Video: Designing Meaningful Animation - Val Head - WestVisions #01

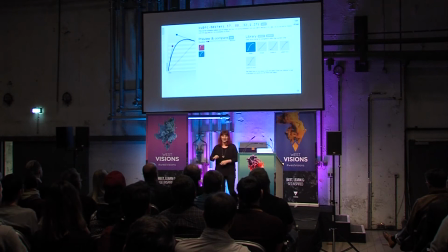(16:39)
So I took that curve from cubicbezier.com and I copied and pasted it into my CSS. You can tell because it's bright green. And there's also an arrow. Oh, no, there is no arrow. Sorry. It's bright green.
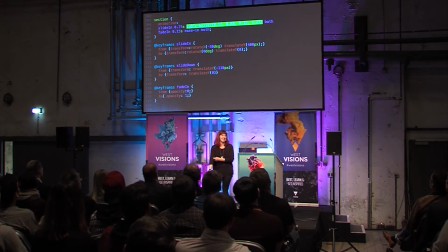(16:51)
So, once we change that one line in our CSS, we get to see our modal be just a bit different. So, once we have just changed that cubic bezier function, our modal now animates in like this.
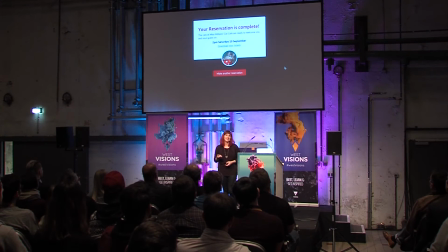(17:05)
I think it's going to be in slow motion, too. Yeah. Uh-huh. I'm really big on slow motion today. So instead of just being like, oh, here's your reservation, now our modal is like, here's reservation. And it's just got that little bit more energy to it. Even with that Cubic Bezier function, it also looks like it's going faster.
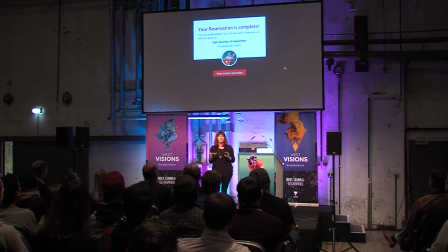(17:23)
We haven't changed the duration. It's not actually going faster. We've just changed the rate of speed so much that it feels like it has more energy. It feels like it's going a little quicker. And conveniently, by selecting that curve that kind of does that little hop-overshoot kind of thing, we've also got our second principle of animation in there.
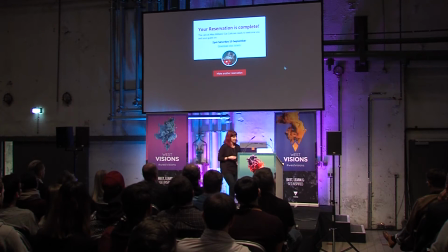(17:40)
Because, you know, I like efficiency. And that second principle is follow-through.
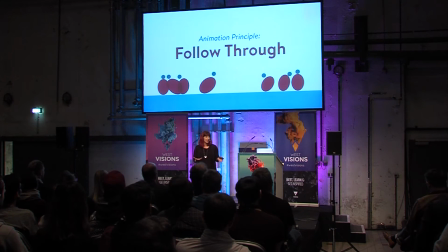(17:45)
So by adjusting our timing and spacing, by thinking about our timing and spacing, we got the second principle of follow-through, which is what I mean by the fact that these 12 things are really interrelated and not like a list of 12 individual things. So follow-through, by classic definition, is just the idea that not everything stops at once,
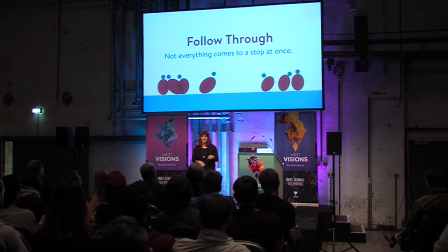(18:04)
which is one of those things that sounds really obvious when you read it, but it's actually kind of hard to remember to do. You know, in real life, if you're walking, your arms stop after your feet and the rest of you stop. If you have like hair or a giant cape, those will also stop after you stop. I know capes are big, right?
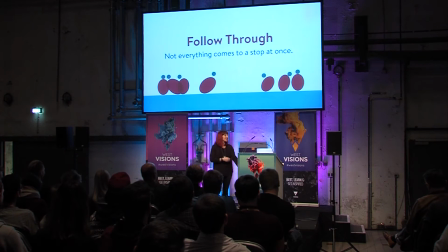(18:21)
Everyone wears capes? No capes. Okay. But you know, in real life, things don't all stop at once. But when we're animating things on screen, especially when they're all squares and boxes, we tend to just make them all stop when they stop. So follow through is often, I guess the kind of best illustration is like a bulldog with really droopy cheeks.
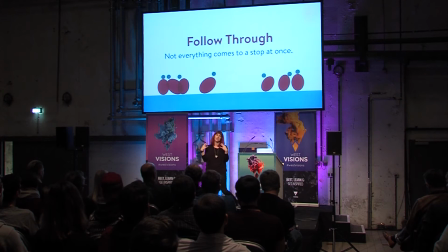(18:40)
When he turns his head, his cheeks kind of do that after, and then they stop and they're like, blub, blub, blub. So it can be very squishy. And follow through can also be more rigid. You know, things can be squishy when they don't stop altogether, or they can also be like Roadrunner when he finds some birdseed.
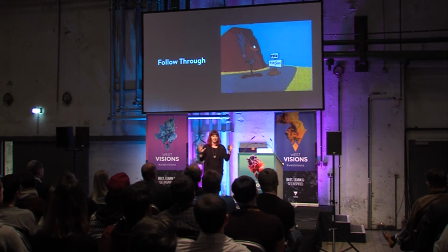(18:59)
So he's not squishy or soft or anything. He's like, oh my God, birdseed. But he's still like, his feathers and his tail, they all take longer to stop than the rest of him. So most of us don't really have to animate like Bulldogs and Roadrunner as our day jobs.
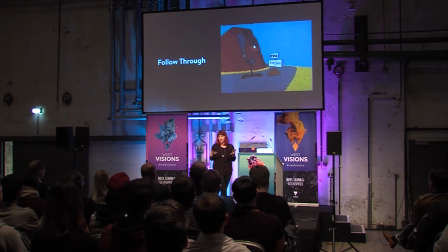(19:13)
If you do, let me know, I want to come work with you. But we're usually doing, you know, we're usually animating more simple figures, really, things that are more closer to basic shapes.
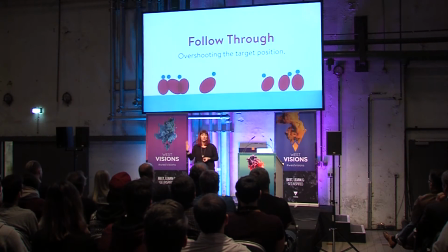(19:22)
So for us, follow-through really becomes more just literally overshooting your destination, having so much energy you can't stop in time.
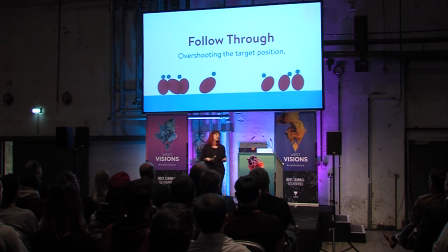(19:30)
So like our modal doing this and being like, here's your reservation, because it was just so happy, it just could not stop and had to go back.
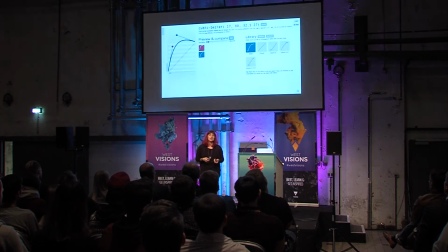(19:37)
The easiest way to get follow-through when we're dealing with web things is to use cubic bezier functions that go out of our graph space. So that little upward motion is what gives us follow through. And you can also do it by adding keyframes and adding to the animation. But if you want to be a little lazy, just try this first. I think that's a pretty good way to do it.
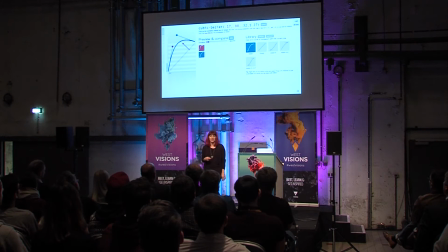(19:56)
So that's two principles of animation we've got going on in our modal. We've changed our cubic bezier function, put some thought into what we wanted it to look like, picked that Cubic Bezier and made it have a little bit more energy in creating that follow-through. So let's do a third one, because I did Promise 3.
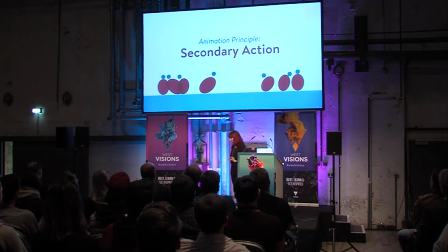(20:13)
So the third one I want to talk about is secondary action, which is defined basically exactly how you would guess.
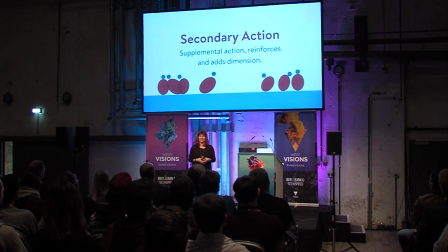(20:21)
It's like any action that isn't the primary action, and you're like, thanks, definition, that was real helpful. Never would have guessed. So it sounds really simple, but secondary action can be incredibly powerful.
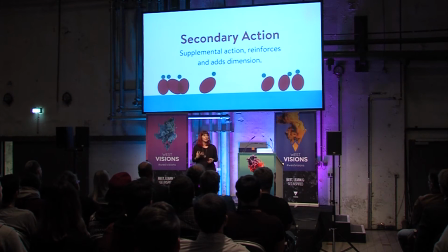(20:34)
You know, it's any action that's happening that isn't the main focus, but enhances the main focus and makes it seem essentially like a bigger deal.
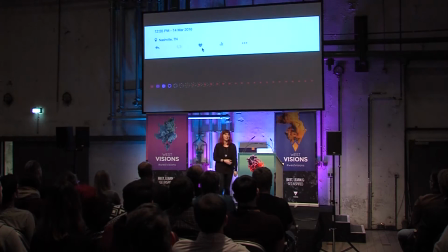(20:42)
One place we see this a lot is on Twitter, if you've ever liked a tweet. I'm sure it probably happens all the time.